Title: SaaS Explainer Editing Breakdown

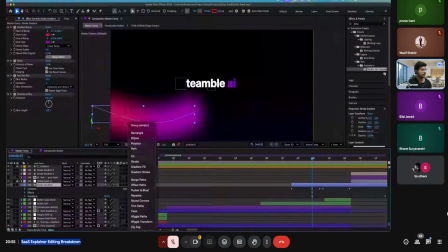You go to add, then you choose trim paths.
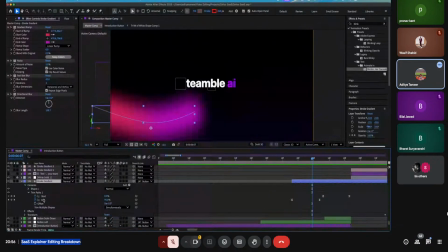Then you will get this start to end, and then you can easily animate this path. You can add the keyframes from start to end, and then you are good to go. Then again, it comes a match cut effect.
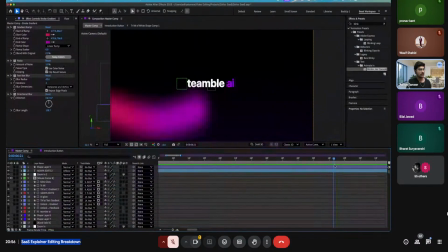The whole scene is zooming out, as you can see. So what I've done here is I've used a null layer. Mm, yeah, I think null layer only. Yeah, these two null layers I've used.
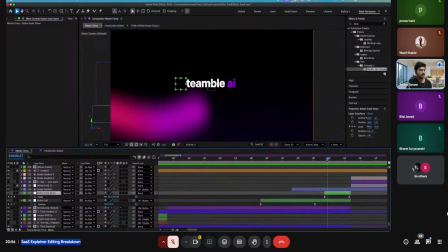I've added scale keyframes for this one, as you can see. So again, the same thing as I've told you for the first scene, it should start slow and then it should end faster.
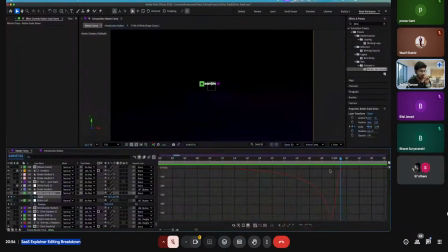Faster it is near, the higher the peak is, the faster the velocity will be.
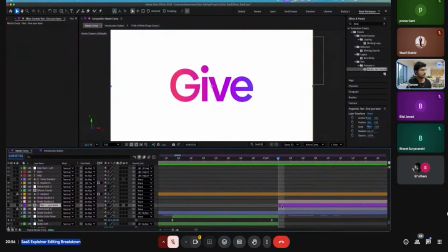And then for the next scene, it should start fast, as you can see, and it should go slow. So again, there is similar thing here.
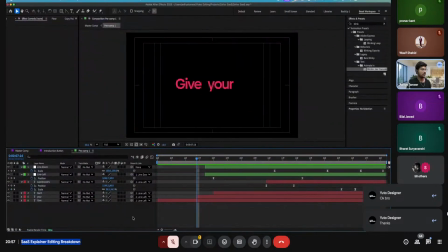Okay, I have designed this here only. Let me change the background color.
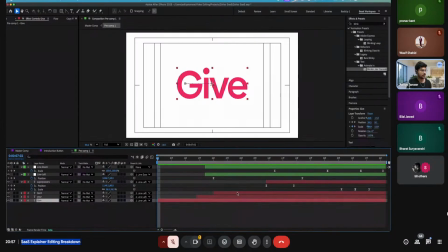Right. So this word give has keyframe of scale and position. So again, you can see it is starting fast. The speed is faster here to the left side. So it will start faster and it will end slower just for the match cut animation, match cut transition.
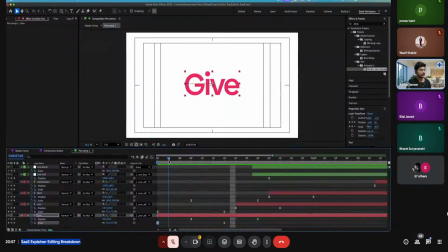So it's going in, then it is sliding left also. So I've added a position keyframe. So that's how it is sliding in. Then I've added the word your, it is sliding left. Then team is also sliding left using the position keyframes. Okay, and then all three are sliding.
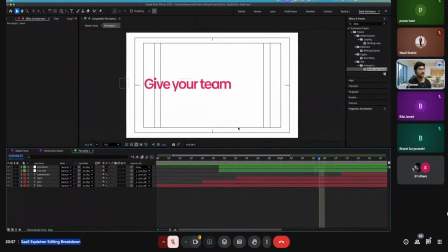So how do you make all three of them slide at once? So for that, we can use a null layer. As you can see, I've used the position keyframes can be used. Simply 85% can be used here, as I've shown you.
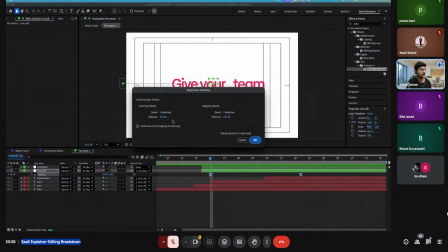Hold the Alt button, then double click this. Then this keyframe velocity panel will be open.
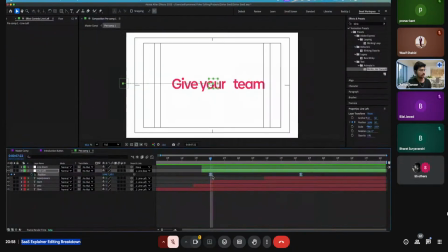Now you can set the velocity from here also, or you can change the, you can manipulate from here also. Okay. So then comes this word superbar also. This one is also similar.
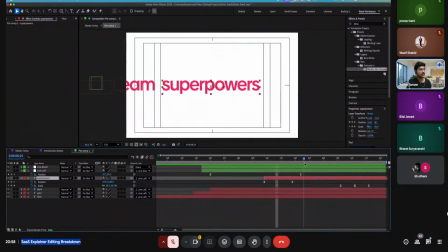Position keyframe, then scale keyframe. And then there is a click animation. So for that I've used scale. Firstly, the scale is around 36.5.
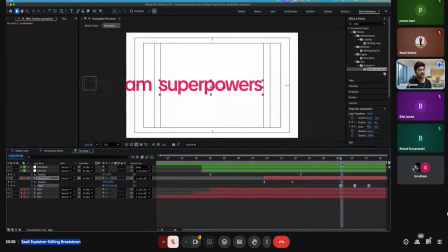Then it's decreasing, then it is increasing. So that's how we create the animation for click animation.
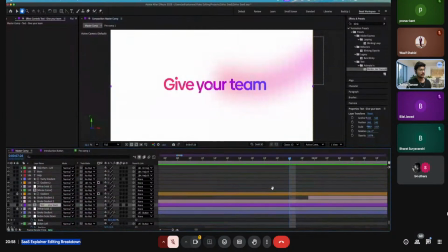There is a mouse cursor as well here, which you can see, which is there in the main com, not in the display com.
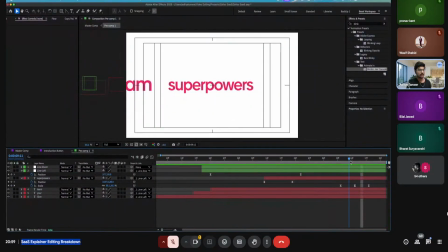This. So for that, I have added a keyframe for scale so that it looks like it is clicking. But there also we need to take care of this thing that it should start fast,
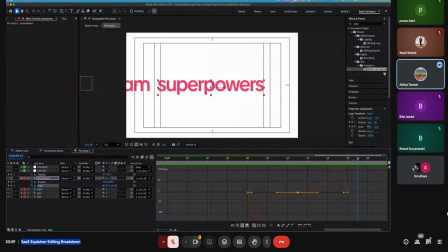it should slow down in the middle, and then again it should end fast. so that it looks like a click. Otherwise, let me show you if it is a linear keyframe. Okay,
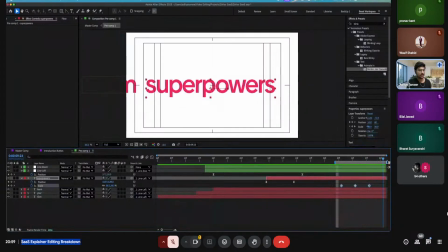so it's not looking much fine. It's not looking great, as you can see. It's looking normal. Okay, but when I am using the graph editor, then it looks more smoother.
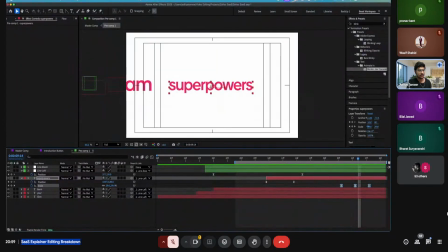Let me increase the time resolution, then you will feel. So that's how we create this click animation also.